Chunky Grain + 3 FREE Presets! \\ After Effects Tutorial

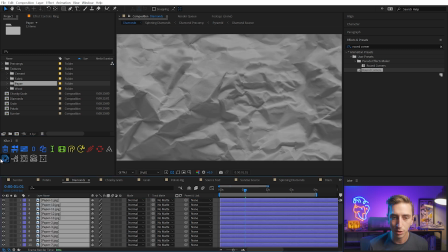You can find out all about it by clicking on the card above, but I'll just bring out a bunch of paper textures, and I'm gonna use my K-bar button to turn that into a Texture Looper comp.
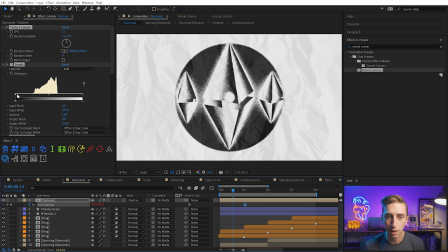I'm gonna change the blend mode to overlay and increase the contrast a little bit with the levels effect that's automatically applied, and then make it a little bit more subtle by lowering the output black and output white. But now that is going to loop at 12 frames per second,
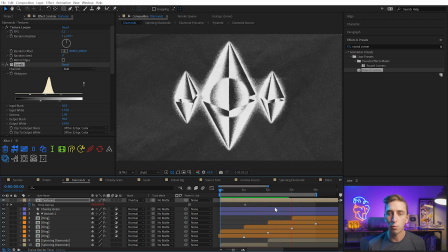changing that texture and giving this entire comp a more organic feel, which is what I was going for this comp. I really like that. So again, check out Texture Looper if you haven't already.
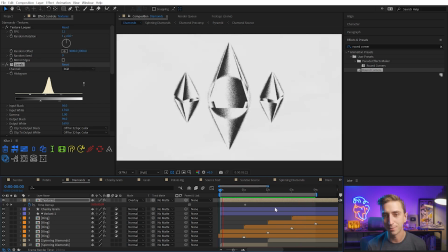It's the quickest and easiest way to apply this kind of texture looping effect to anything in After Effects.
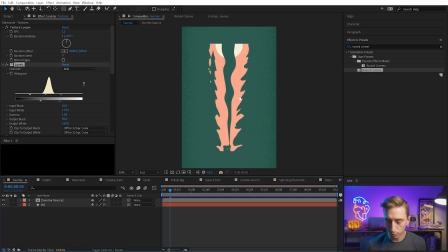All right, I have one last example here. This one is really fun. I was very happy with the way that it turned out, but it's this sunset.
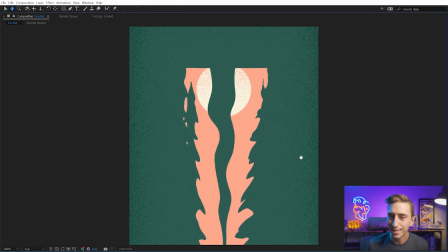I've named it sunrise, but I'm just now realizing it's a sunset of this cabin in the woods with the smoke.
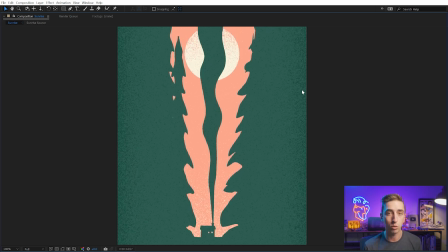This smoke is using the exact same technique in one of my earliest tutorials. You can click the card above again to check that out.
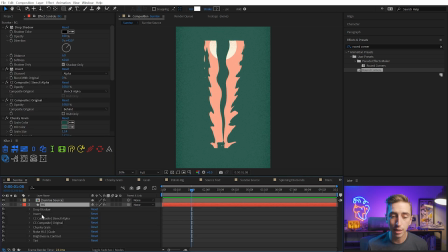And everything else is again, just using the same techniques. I actually applied the inner shadow effect stack to the background here so you can see what that looks like. And then I applied the chunky grain with the green and the dark green for the grain.
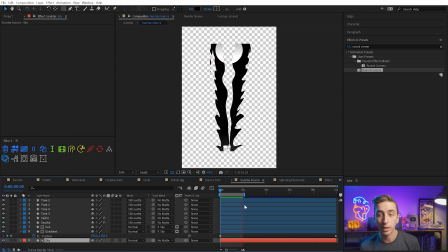Inside my sunrise source, this is a comp that's just made up of a bunch of black and white layers, some gradients, and a lot of these layers are set to silhouette alpha.
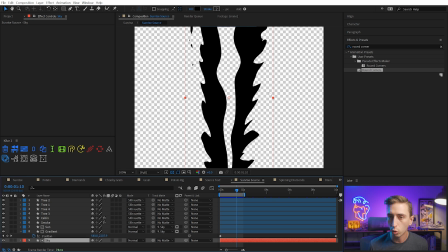So they're actually punching holes through to the background like the smoke here. That's punching a hole through the black background, the trees in the foreground as well, the cabin.
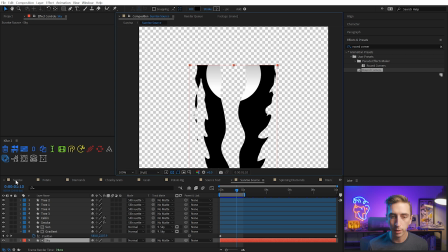The sun actually has a gradient, which is what's generating this cool grain on the sun as it sets.
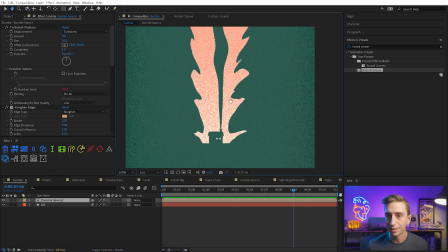But also as that sun sets, you'll notice that the sky is changing color from the bottom up.
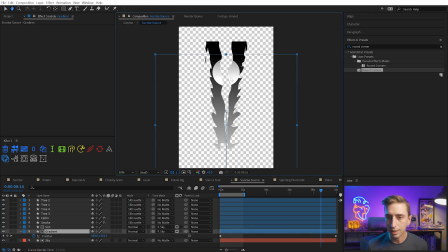So that is being achieved using a gradient that is again, just a shape layer with a linear gradient going from black to white,
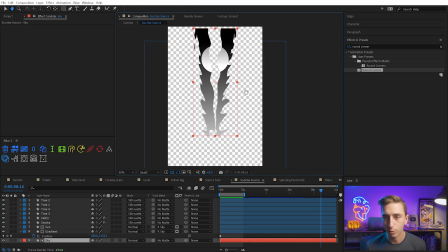and it's matted using the sky layer in the background with just a rectangle to hold everything into that shape.
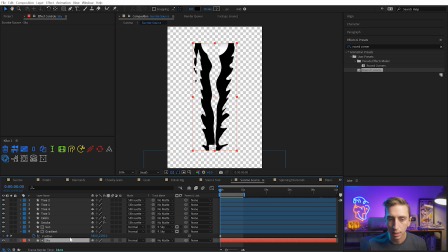But I enabled that sky so that at the beginning, when the gradient is all the way down at the bottom, we're still going to see everything else in the comp. But this way the gradient just fills up that shape.
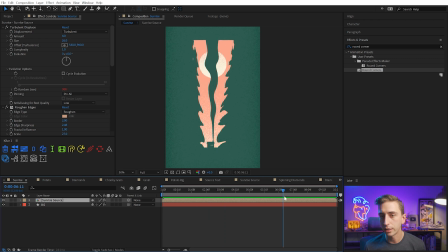And when you stack on all these other effects, you're gonna get that grain that turns out really, really nice and cool.
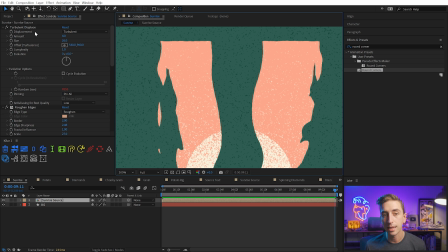The only other thing I did differently in this comp was add a turbulent displace and roughen edges effect. So if I turn those off, you can see it's much more clean and vectory with them on. It's gonna roughen everything up.
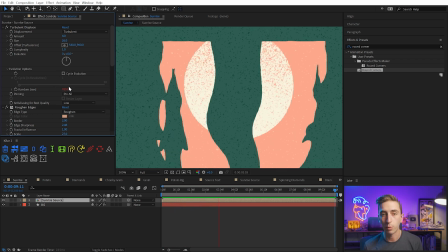And I animated the random seed using that random expression for both the turbulent displace and the roughen edges.
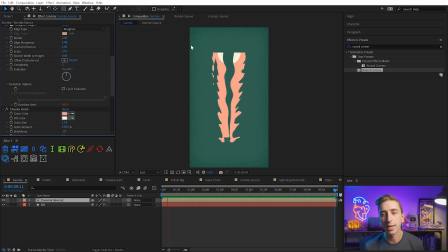So it all moves and vibrates. It looks a little bit more organic than if it were just straight shape layers with that texture applied. But that's it for the chunky grain effect. If you use this effect or any of the presets, please tag me at Jake in Motion. I love seeing your work and getting to share it with all of my followers. So definitely don't be afraid to tag me when you create something that you use from me. Also leave a comment down below if there's anything about this technique that you liked or you think that could be improved or added to. I would love to hear your thoughts. Again, don't forget to subscribe if you're not already so that you can stay up to date with all of my tutorials. Thank you to all of my patrons over on Patreon for the continued support. If you're interested in supporting more tutorials like this one, then please consider becoming a patron. That really does help me produce more content. And huge thank you to Storyblocks for sponsoring this video. Sponsors are a huge reason why I'm able to continue making content like this free for you to learn from and be able to share this knowledge, share these cool presets, and continue making fun After Effects tutorials. So thank you to them, and thank you to you for watching this video. I'll see you in the next one. It looks good.